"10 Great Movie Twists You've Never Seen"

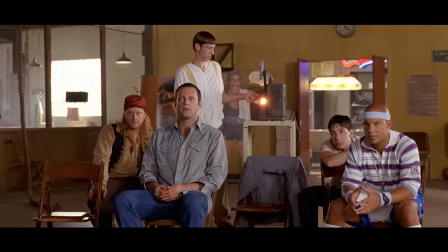(0:06)
The first draft of the script isn't the only one that exists, and filmmakers work with a variety of ideas to try to craft the perfect story.
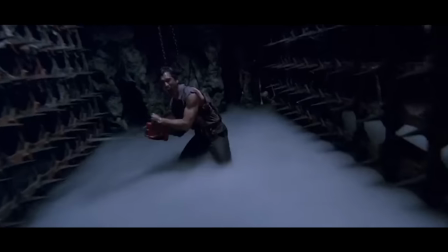(0:14)
This means that lines, scenes, or even entire sequences are retooled or cut out before the movie hits theaters.
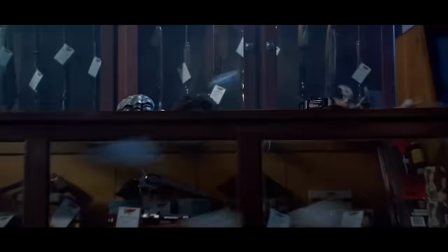(0:20)
And that means the whole movie could be drastically changed. If you haven't seen Part 1, stay tuned for a link to it in this video.
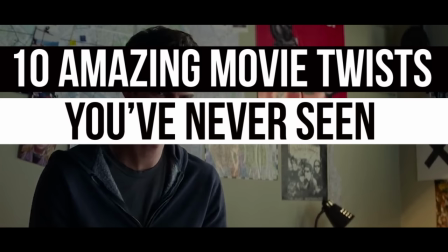(0:26)
Here are Screen Rant's 10 Amazing Movie Twists You've Never Seen. Part 2 Army
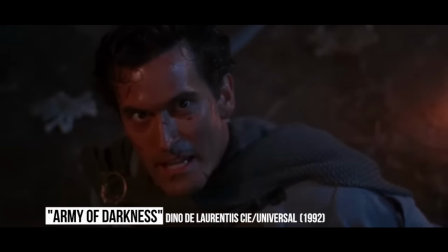(0:36)
of Darkness American audiences know Army of Darkness, as the story of Ash taking on the Deadites in medieval times,
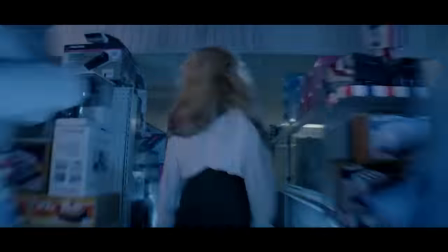(0:43)
and then using the Necronomicon to return home to kill another possessed demon. But international viewers got a different version.
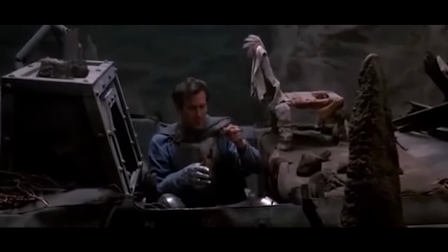(0:49)
Ash still beats the Deadites in the past, but is then given a potion that allows him to sleep one century for each drop he drinks.
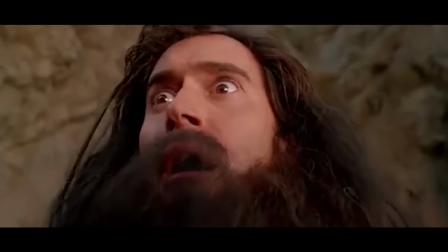(0:57)
The hero misuses it and lands himself in a future apocalypse overrun by Deadites.
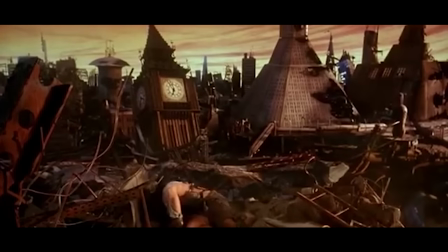(1:02)
He screams in anguish, and the film ends. It seems like a cool concept, but it's a bleak end for Ash, and seems to go against the film's humorous tone.
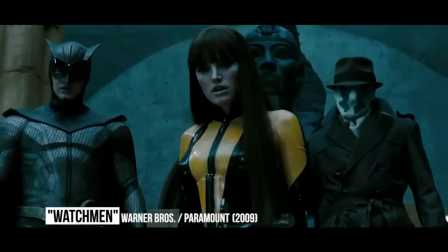(1:12)
Watchmen Zack Snyder's superhero epic sees the villainous Ozymandias blowing up US and Russian cities.
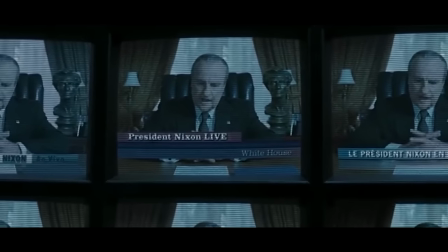(1:20)
The Oz man blames it on Dr. Manhattan, so the two nations have a common enemy, forcing Manhattan to leave Earth for world peace.
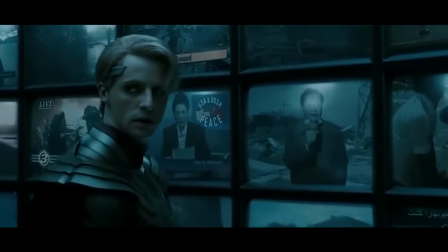(1:27)
But he originally targeted Manhattan for a totally different reason.
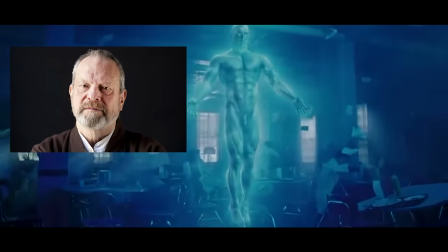(1:30)
When Terry Gilliam was attached to direct, Ozymandias convinced Manhattan to go back in time and stop the accident that gave the Watchmen their powers.
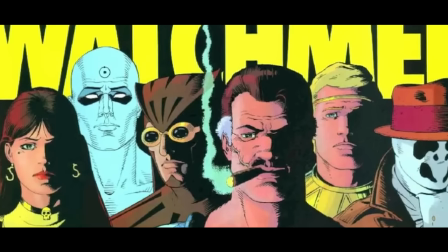(1:39)
The decision creates a better timeline where heroes only exist in comic books.
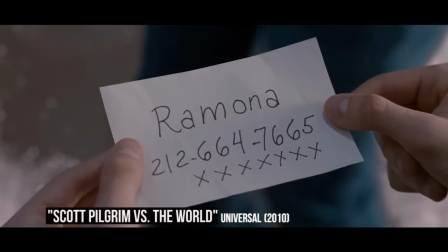(1:45)
Scott Pilgrim vs. The World After defeating Ramona's seven evil exes, Scott Pilgrim can be with his newfound love.
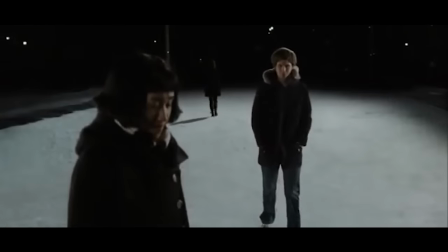(1:53)
But Edgar Wright didn't always have that ending in mind. An alternate version sees Scott leaving Ramona behind to reunite with Knives.
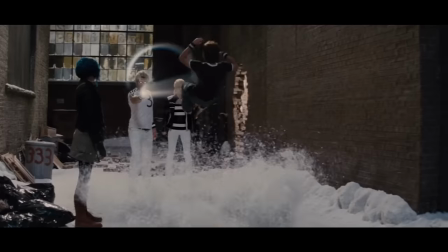(2:00)
And while that was a nice touch, it undermines the crux of the narrative. After seeing all that Scott went through, audiences deserved to see him and Ramona together.
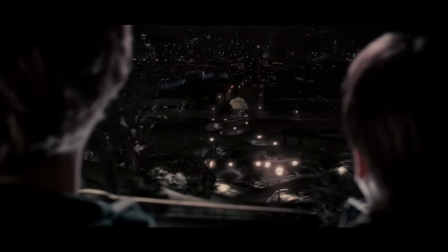(2:09)
It was just too bad Wright couldn't shoot his other end, which saw a news report detailing a serial killer who had murdered seven people and claimed to be in a video game.
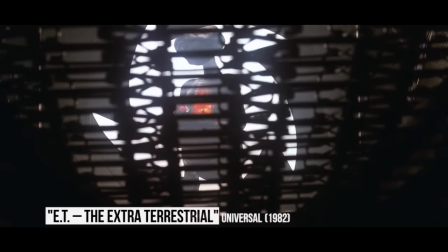(2:19)
E.T. The Extraterrestrial Steven Spielberg ends his beloved film in an awe-inspiring, magical way.
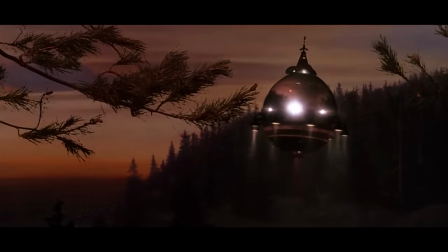(2:27)
Elliot watches in amazement as E.T.'s ship flies back home.
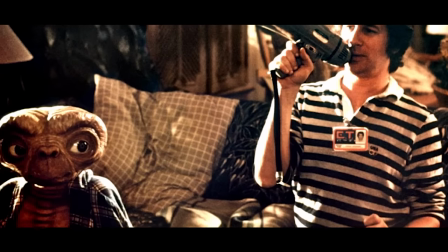(2:30)
It's somewhat uncertain what will become of the boy, and Spielberg originally had more finality in the conclusion.
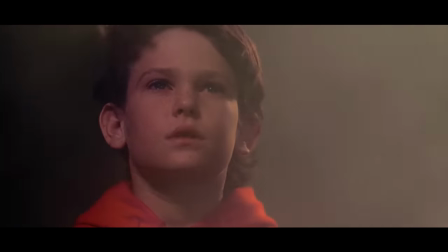(2:36)
The original version had Elliot reciting a monologue about the need to search for experience, before showing a scene featuring him playing with other children.
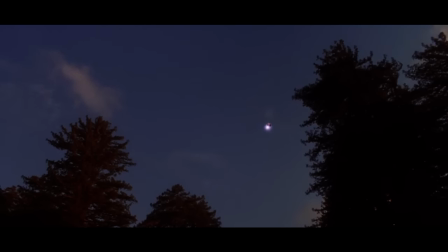(2:44)
It shows that Elliot moved on from E.T. afterwards, but it undercuts the sense of wonder the film is known for, and it didn't serve a real purpose in the story.
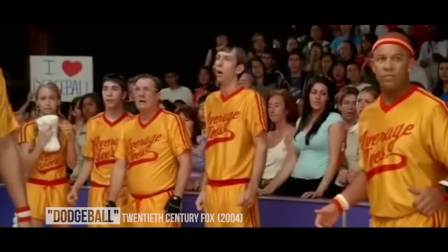(2:55)
Dodgeball Looking to subvert the typical underdog trope, The original ending of Dodgeball saw our heroes defeated by Globo Jim.
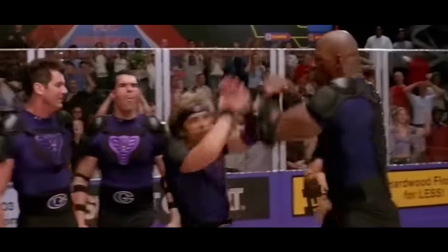(3:02)
While Ben Stiller celebrated, test audiences did not.
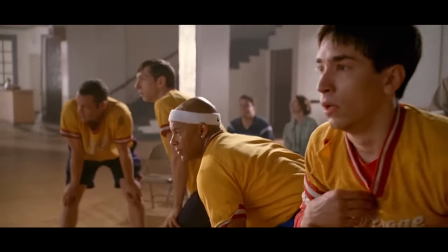(3:05)
After spending the entire film with Vince Vaughn's lovable losers, they wanted to see the gang come out on top, so a happier ending was inserted.
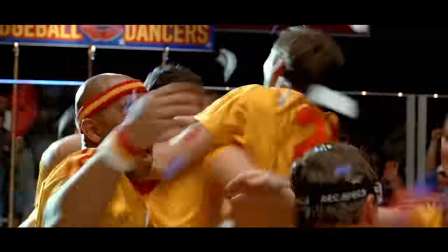(3:12)
However, the filmmakers used this as an opportunity to fit in one final gag.
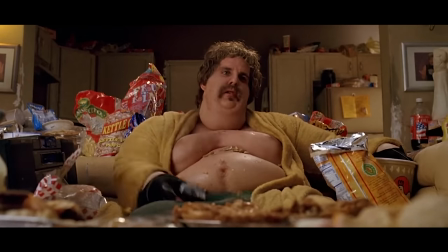(3:17)
In a post-credits scene, a fat, white goodman pokes fun at the audience, saying that now they're happy because the villains lost.
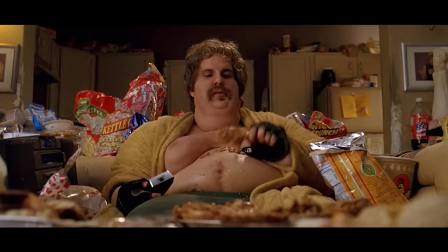(3:23)
So this was probably a good call.
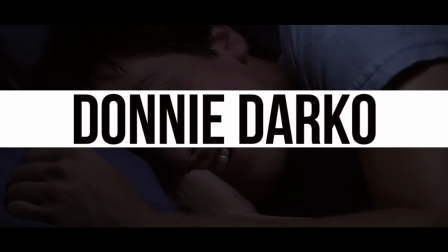(3:28)
Donnie Darko
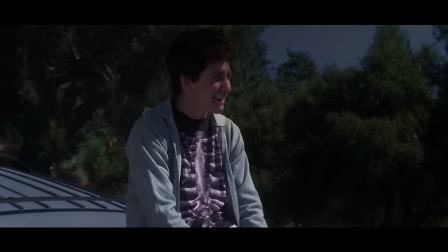(3:31)
Donnie Darko threw audiences for a loop when at the end the title character realized he had to die in order to correct the timeline and save his loved ones.
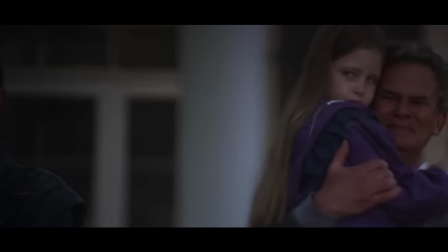(3:39)
It's a haunting moment for both the character and the viewers, and even leaves some things unanswered.
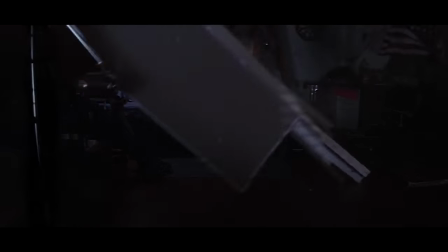(3:44)
While fans always just assumed Donnie met his end when the plane crashed through his room, they never saw the aftermath.
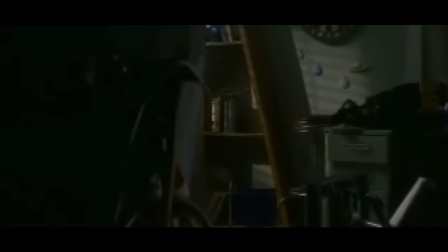(3:50)
But one ending treated us to that sight, including a graphic image of his dying body twitching with a pole stuck through it.
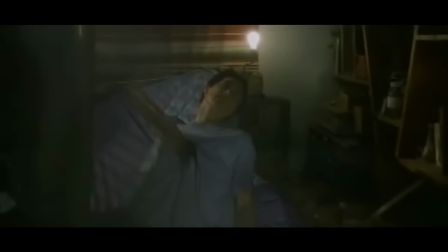(3:57)
We did not need that to understand the message of the film.
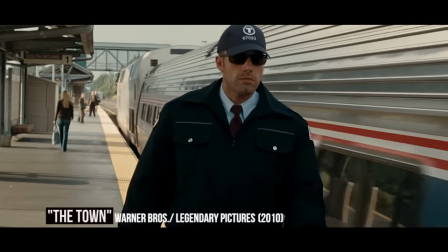(4:01)
The Town Doug McRae manages to get away from Boston and start a new life in Florida, but he almost joined his friends in death.
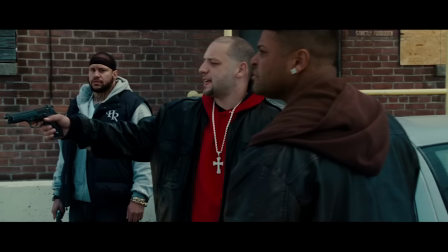(4:10)
An alternate ending for The Town saw Doug bump into Alex Collazo, who shoots him down.
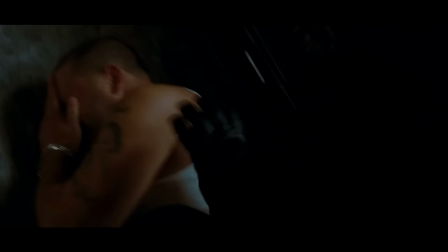(4:15)
Does that name sound familiar? Viewers will remember Alex better, as the thief Doug and his friend James beat up much earlier in the film, and nobody expected to see him again. film.
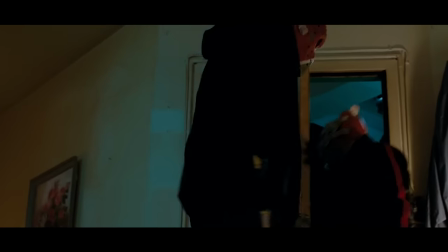(4:24)
While this cut ending gives the film an ironic edge about crime not paying, it's a tad anticlimactic, very abrupt, and a little confusing.
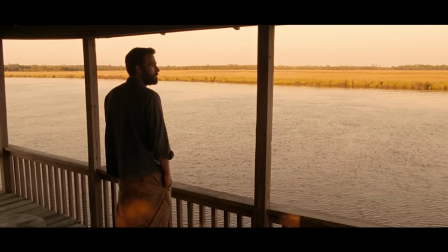(4:32)
Seeing Doug free made for a more satisfying finale.
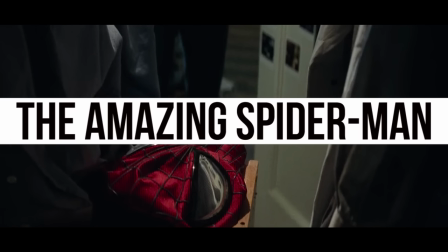(4:38)
The Amazing Spider-Man We've covered this one before, but we just couldn't leave it out.
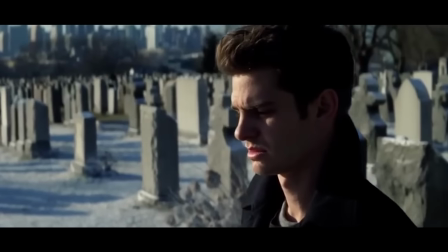(4:45)
Peter Parker believes his parents are dead, but in an alternate ending for Amazing Spider-Man 2, he gets a surprise visit from his very much alive father. other.
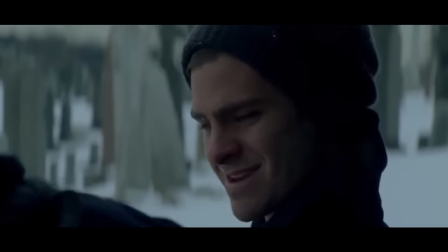(4:53)
Richard Parker gives his son some words of encouragement to help him get over Gwen Stacy's death and move on as a renewed Spider-Man.
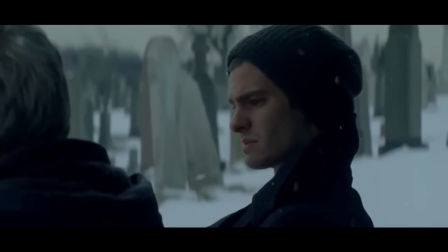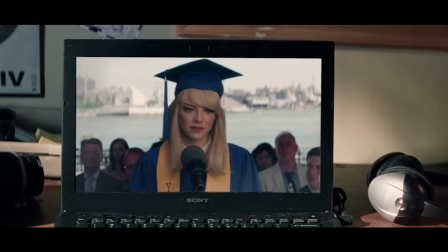(5:05)
Director Mark Webb eventually went with Peter being motivated by Gwen's graduation speech, which was probably the right call.
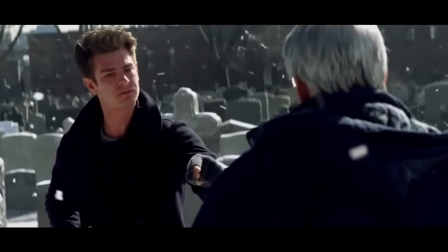(5:11)
Richard's sudden appearance was jarring and raised even more questions about the film's messy story.
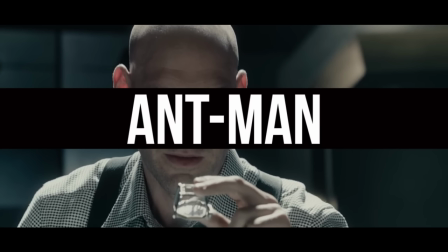(5:19)
Ant-Man
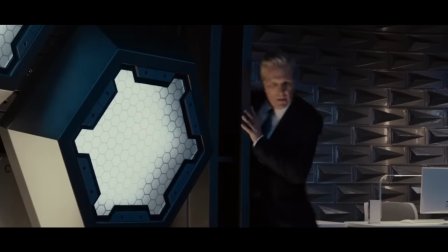(5:22)
Ant-Man sets up the future of the Marvel Cinematic Universe by showing undercover HYDRA agent Mitchell Carson stealing pimp particles for an unknown purpose,
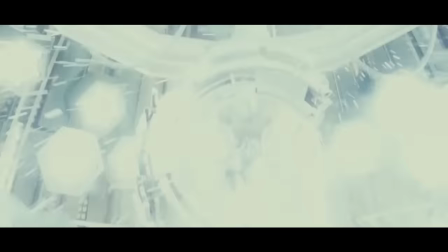(5:30)
but it originally wasn't that open-ended. The initial conclusion featured Scott Lang having an encounter with Carson, defeating him in a fight to reclaim the particles.
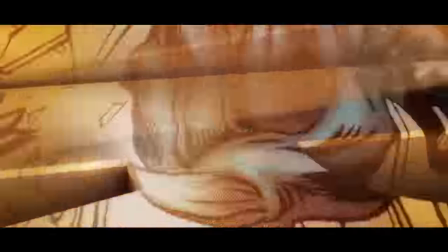(5:39)
That would've been a nice way to tie up loose ends and give the film some finality, but the MCU is always looking ahead, and the filmmakers wanted to save this aspect for later.
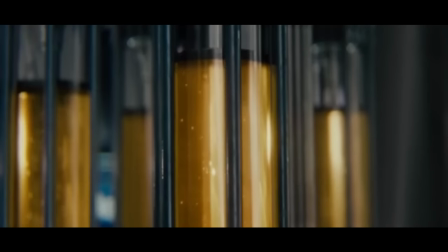(5:48)
them, the particles will come back later in a big way.
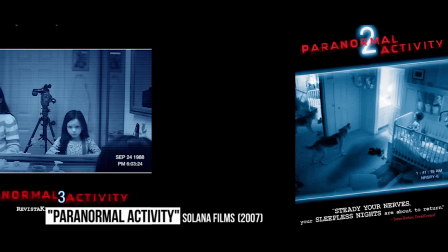(5:54)
Paranormal Activity If only the filmmakers had gone with the alternate ending, maybe horror fans would have been spared from the disappointing sequels.
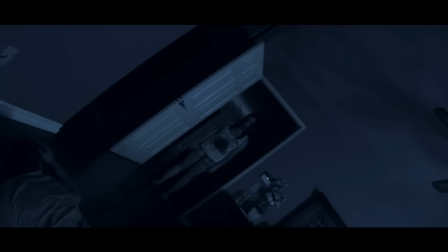(6:03)
The theatrical version had Katie kill Micah off-camera and return to the room to show her demon face.
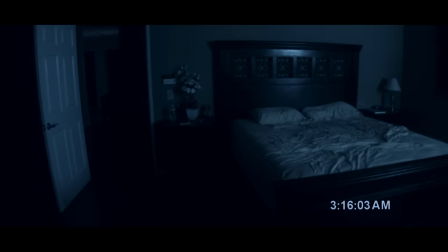(6:08)
In a different conclusion, Katie murders Micah downstairs off-camera before returning to the room and slitting her throat.
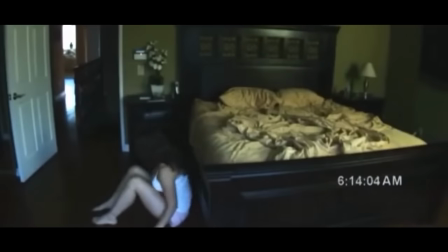(6:14)
There was also an ending where after killing Micah, Katie sits in the room alone for days on end before her sister comes around to investigate.
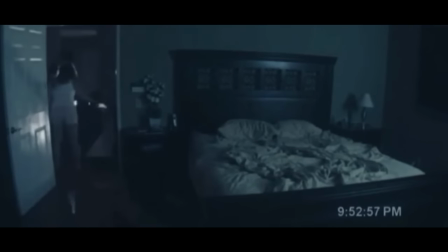(6:22)
After seeing Micah's body, the sister calls the cops and they shoot a knife-wielding Katie. So what do you think of our list?
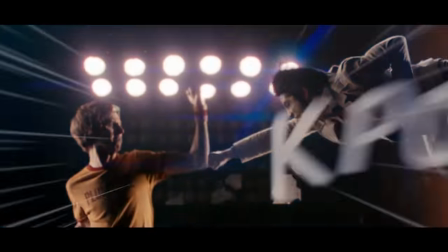(6:29)
Which Unseen Twists are your favorites? Sound off in the comment section below, and be sure to subscribe to our channel for more Screen Rant videos like this one.